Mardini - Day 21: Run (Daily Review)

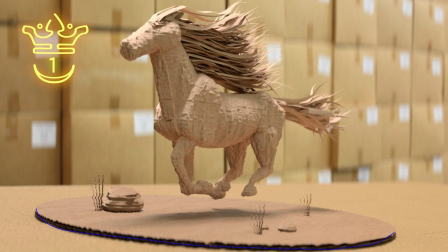Mostly because of a sort of corrugated cardboard at the bottom and these little bits of grass over here. But the art style of this is so good. They have the cardboard boxes in the background. And yeah, it's just such an interesting shot. These shreds of cardboard over here making up the main, everything about this is so good.
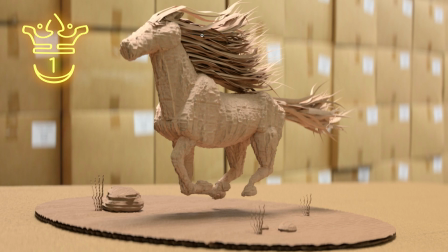I can't fault this one. I'm just enjoying looking at it, basically. But yeah, this lighting that's hitting the front face over here, that also hits the sort of edge muscles over here. And the model is not particularly difficult to have made. This is a single piece, this is a single piece over here.
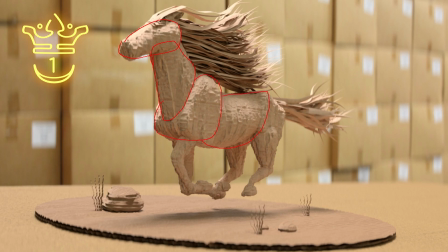This would be maybe one piece, the back's a piece, and then you can boolean them together or VDB combine them and run a noise over them to generate the sort of shape over here. But yeah, I think that this is awesome. Lighting is pretty much perfect, and there's good variation. You can see that this is a slightly redder tone than this over here, so it gives that slight variation.
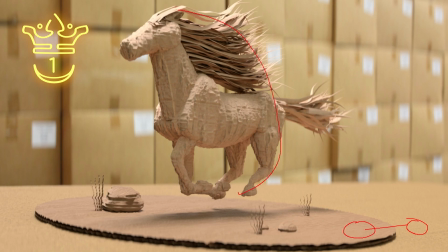Shallow depth of field, and they've really got the feel of motion. You can feel that this horse is moving this way. So yeah, as always, Oscar with the insane entry. In third place in the animation category, we have this entry by Burke Edach.
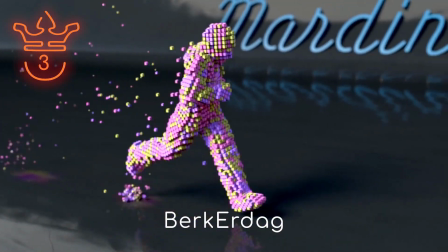And what they have here is a very simple run animation, but very neatly and well done, right?
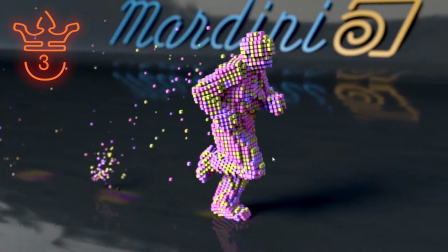This is quite a nicely refined run cycle, and they've just got a good sort of deformation of these blocks going on, with some of these blocks falling off towards the back, a sort of particle emission at the back.
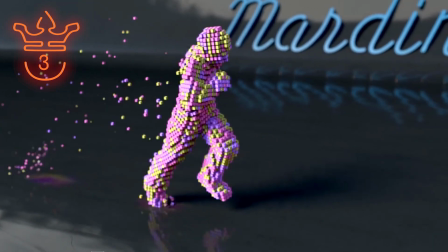Good color choice, nice bit of shallow depth of field, Mardini in the background over there.
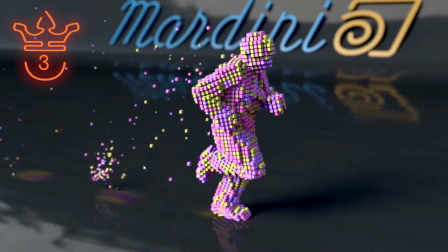It's just a simple, good looking render. As you can see, every time the foot hits the ground, it emits some particles. I think that's an awesome touch. So yeah, I think that this is great. In second place, we have this entry by Jason Harmon.
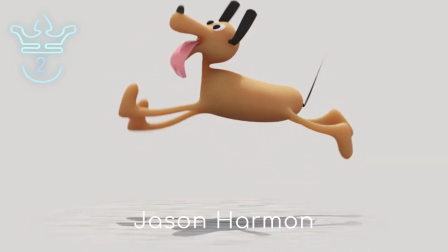And they have this looping animation of this silly little dog.
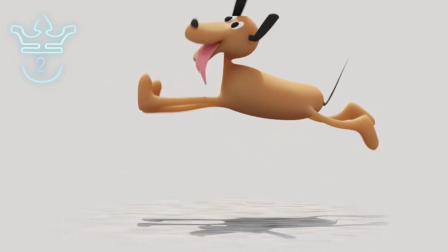But the art style of this is exceptional. It kind of reminds me of something from like Toy Story.
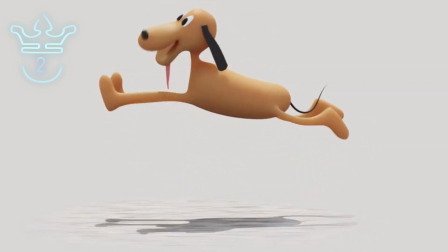A very nice choice of background, and this is always cool,
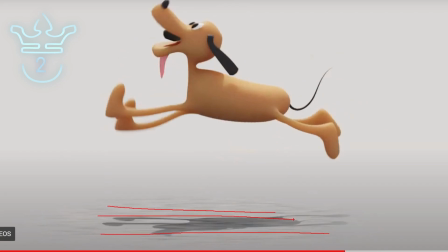where you have this floor over here that is defined by the little bit of detail, and then everything else is just the same, right? It's all uniform, just a single color. And that just gives you a little bit of something to work with.
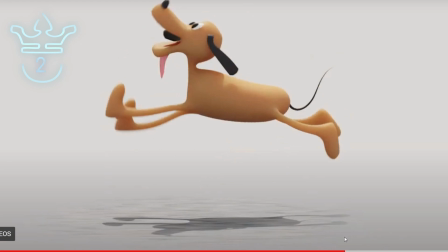You don't want the environment to take away from the central subject, but you also don't want it to feel like it's just sort of floating in space, right?
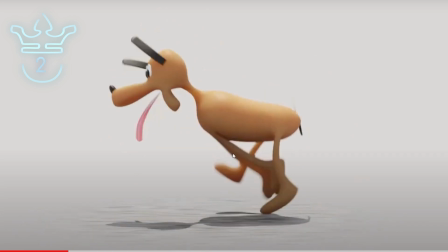You want it to feel like there is some sort of environment. It also helps the tactile feel of the run animation. And yeah, it's a very good use of dynamics, right? You don't have to focus on a great run cycle.
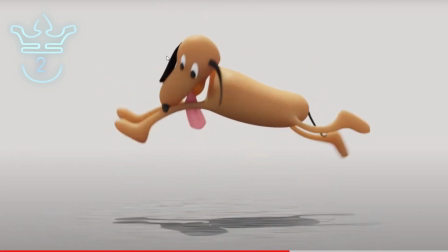You can just sort of do this and then have everything else sort of organic due to whatever this may be, vellum or femme or whatever you have. I think that's awesome. Lovely entry by Jason Harmon. In first place, we have this awesome entry by NQ.
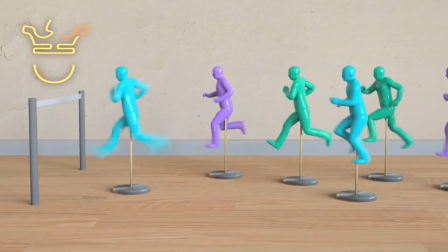And so they have these little characters all sort of running on spot, and then the one up front really just begins to push it, and he gets over the finish line, and that's awesome. Everything about this is great. There's good lighting and texturing.
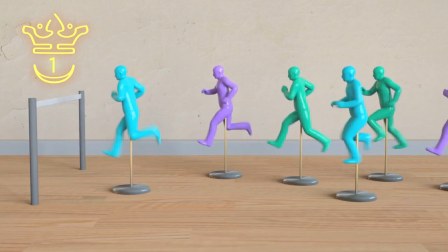Because this is a very simple sort of scene, you do want to flesh things out with good lighting and good texturing and all of that, and they do have that, right? This feels almost like an office space or something. You have the plaster on the wall in the background, you have this desk up front or whatever it may be, and these little dudes on these sticks up front.
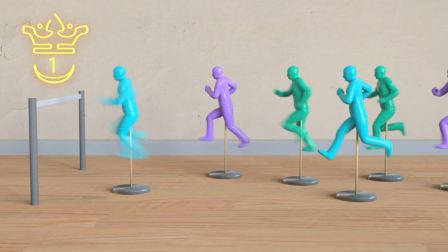And as you can see, their animations are all the same, but they're slightly offset. So each one is sort of in a different state of their run cycle. And then they have the one up front that just speeds up and goes over the finish line. But overall, the concept is brilliant.
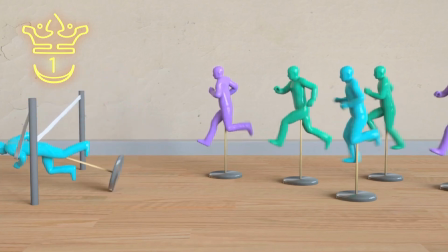No real running exactly, but they have running, right? So they have run cycles, but in a very unique way. These characters aren't actually just running on spot. They're attached to the sort of stick, and they're stuck there, and then this one pushes ahead. And it's a really great story that it tells. So I love this entry by NQ. Once again, I think that this is one of my favorites.
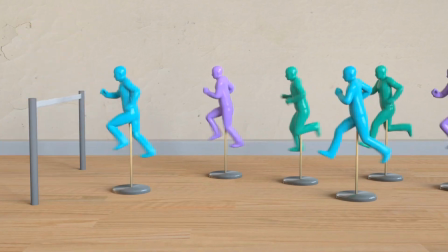I love the way that it feels. So yeah, awesome stuff. Kangaroo.